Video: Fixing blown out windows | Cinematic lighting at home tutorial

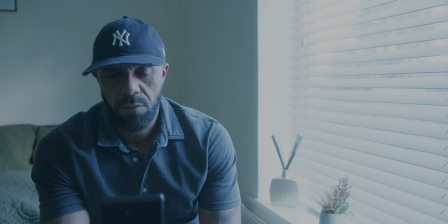(0:06)
When you're filming next to a window, it can be tricky trying to get that cinematic look.
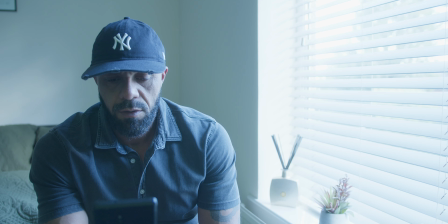(0:11)
If I keep my aperture low to get that shallow depth of field, the window usually ends up looking blown out like this.
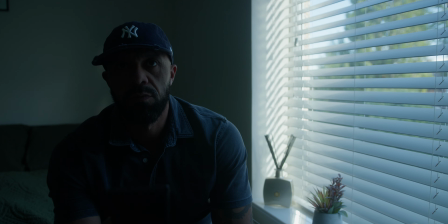(0:18)
To balance things out, I put an ND filter on my lens. That helps the window, but it also makes the subject look too dark.
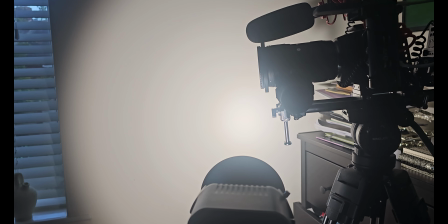(0:26)
Now I need to bring some light back in. I bounce light off the wall to lift the shadows, to make it feel like the window is naturally filling the space.
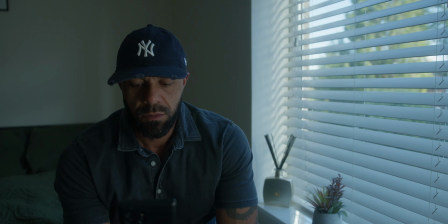(0:35)
This gives me soft, realistic light without killing the mood. Next, I add a rim light to create separation and highlight the shoulder.
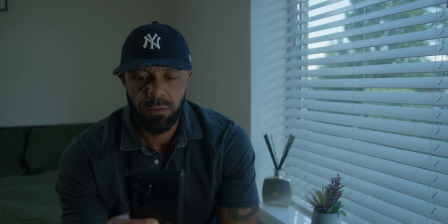(0:44)
This helps the subject stand out from the background. Finally, I add a creative touch.
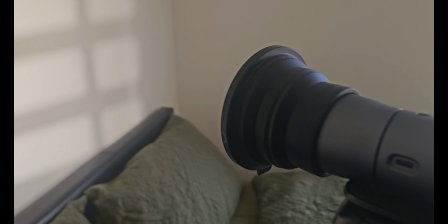(0:51)
I use SmallRig's torch to project a blind pattern onto the wall. This adds texture, depth and the illusion of light streaming through the blind.
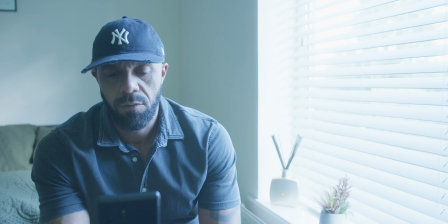(1:00)
This is the before image,
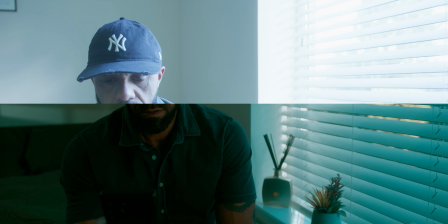(1:06)
and this is after.
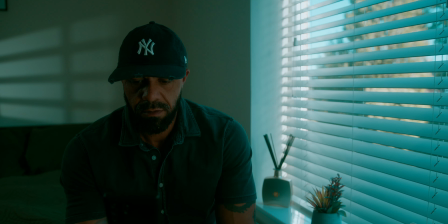Thank you for watching, and don't forget to subscribe to this channel. Please feel free to leave any questions, advice or tips in the comments.